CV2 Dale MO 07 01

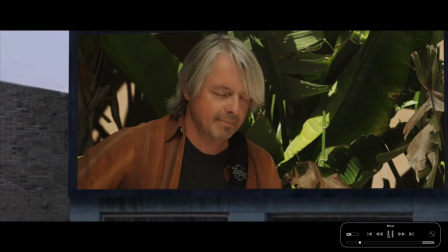In this part, I want to talk about the limitations when we talk about the spatial movement of a camera.
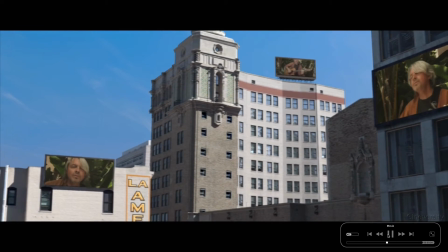And I hope this here isn't looking like any limitations,
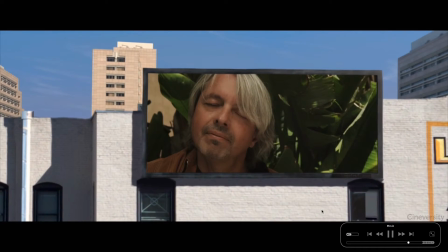even if it is a little bit slow here based on screen capture and
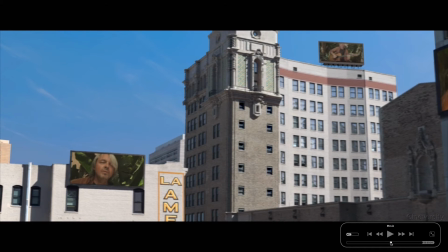on the running the movie here at the same time. Sorry for that.
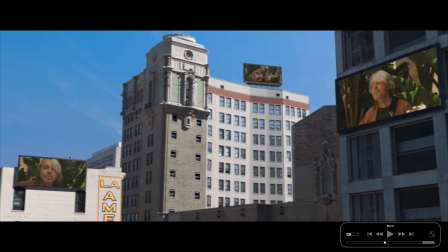But the truth is, what I want to show you here is, of course, where you have advantages, spatial freedom, so to say, and where that ends, because it's not endless. It's always what you have prepared, what you have put in is finally what you can use.
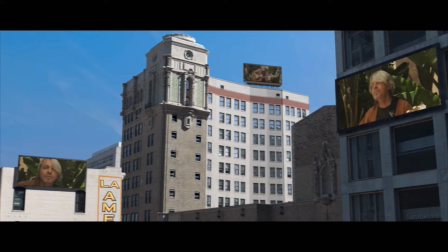And let's hop over to Cinema 4D and check out where are the limitations.
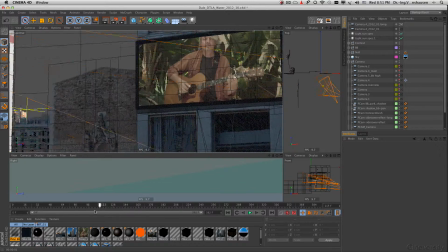So after we have talked already about the timing and the framing, I want to talk about the spatial movement.
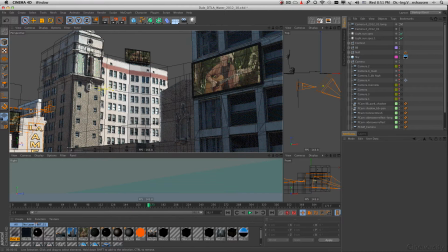And of course, when you have set up a scene with a lot of information inside of it, the spatial movement can be much greater than when you have only just a bare minimum of information in a scene.
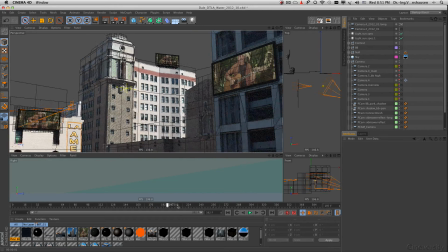And bare minimum means here, for example, when I go here with the camera this way
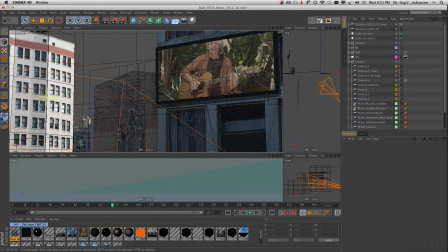and I can see here in the background and there wouldn't be anything, then we have already our first limitation. Please have a look to this top view here. When I take a look here, you can see the different timings here of the camera.
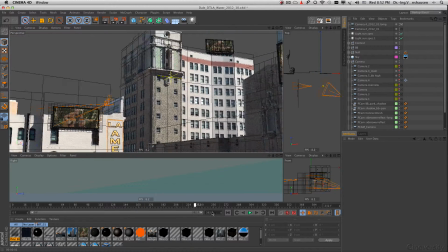One is pretty much half in speed and the other one is double in length.
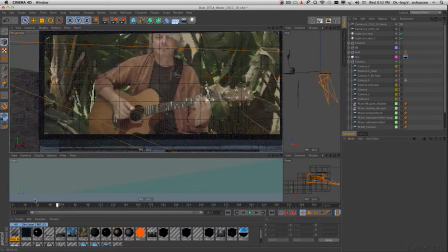That is the temporary or the time freedom here.
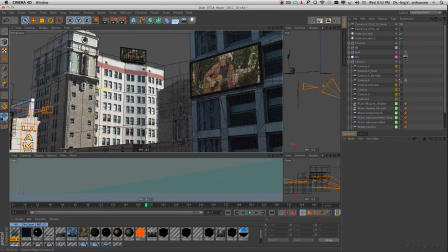And I want to show you, of course, also the spatial one. Let's have a look here to camera number 4.
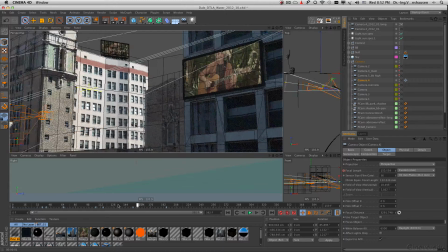This is this one here. And it has a complete different movement here.
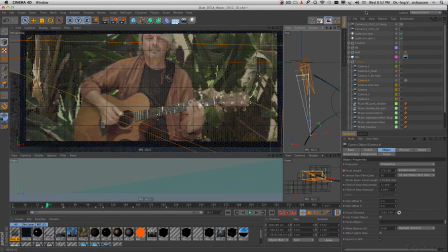And I move this here maybe a little bit into that area, or we just flip it.
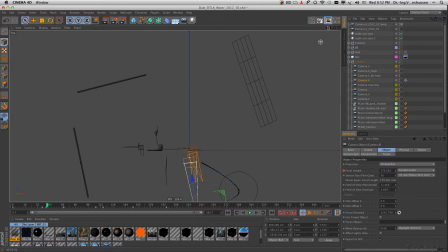And I hope you can see that now. I had really a fun time to check out what is the best expression here. And this camera here had a lot of movement, and it was just too much for the music that Dale plays.
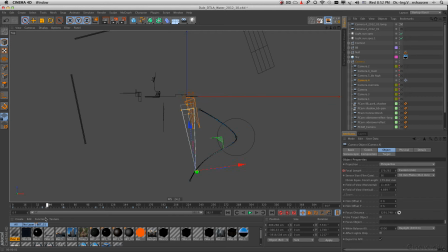And camera and the speed of the music should fit together. You can't just make it fast and everything when the music is very slow. Sometimes it might fit, but my taste here was that I like this shot here,
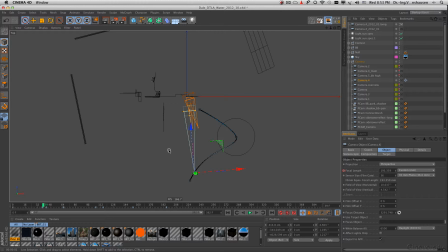but it won't really support the music. And so I said, okay, I have to try it again. And you can see here, this is a long list of cameras, and we fold this in because there's a lot of time that it went into finally. And I ended up here with this camera, and you see here when I say long or long,
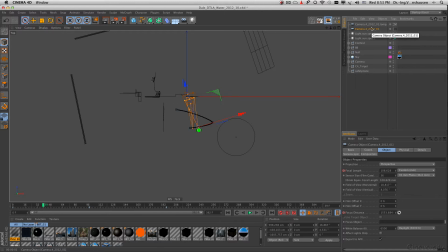even a typo in it, this was the short version. And then I noticed, oh, I need more time because the song is really, really slow. It's not something that needs a fast pacing. And so I decided to just double the length, and so I had my freedom.
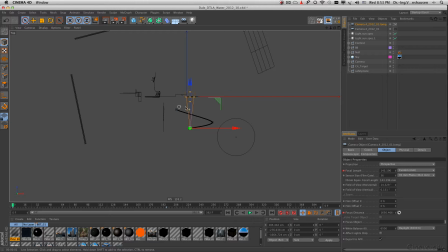But as you can see, we had a lot of cameras here, and each camera has a different path, has a different perspective,
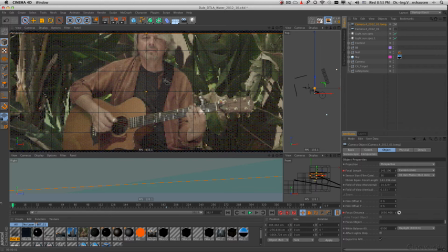and that helps, of course, to find finally exactly the movement that you want to have.
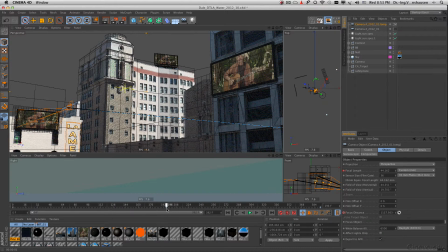And the movement, in the way it is, even if it looks maybe boring, it goes away, and to that it has some kind of rhythm in it, it has some kind of feeling to in it. And it's not always the fast pacing and pang, pang,
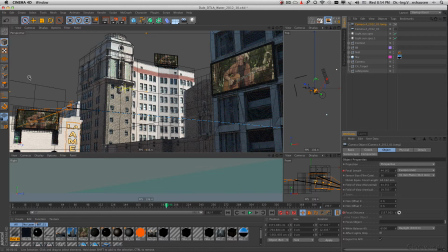so to say, what you might need in some motion graphics. But sometimes it needs also to be just slow and adapted to the music.
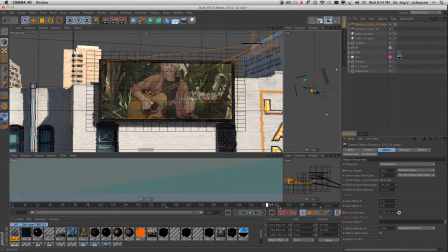It should support the music. It shouldn't be against it. And so to find your language in the camera is very important.
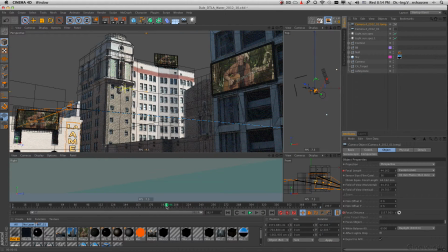And I think there's no better tool available than 3D and camera mapping to find your camera language, so to say, your cinematography, to say that word again.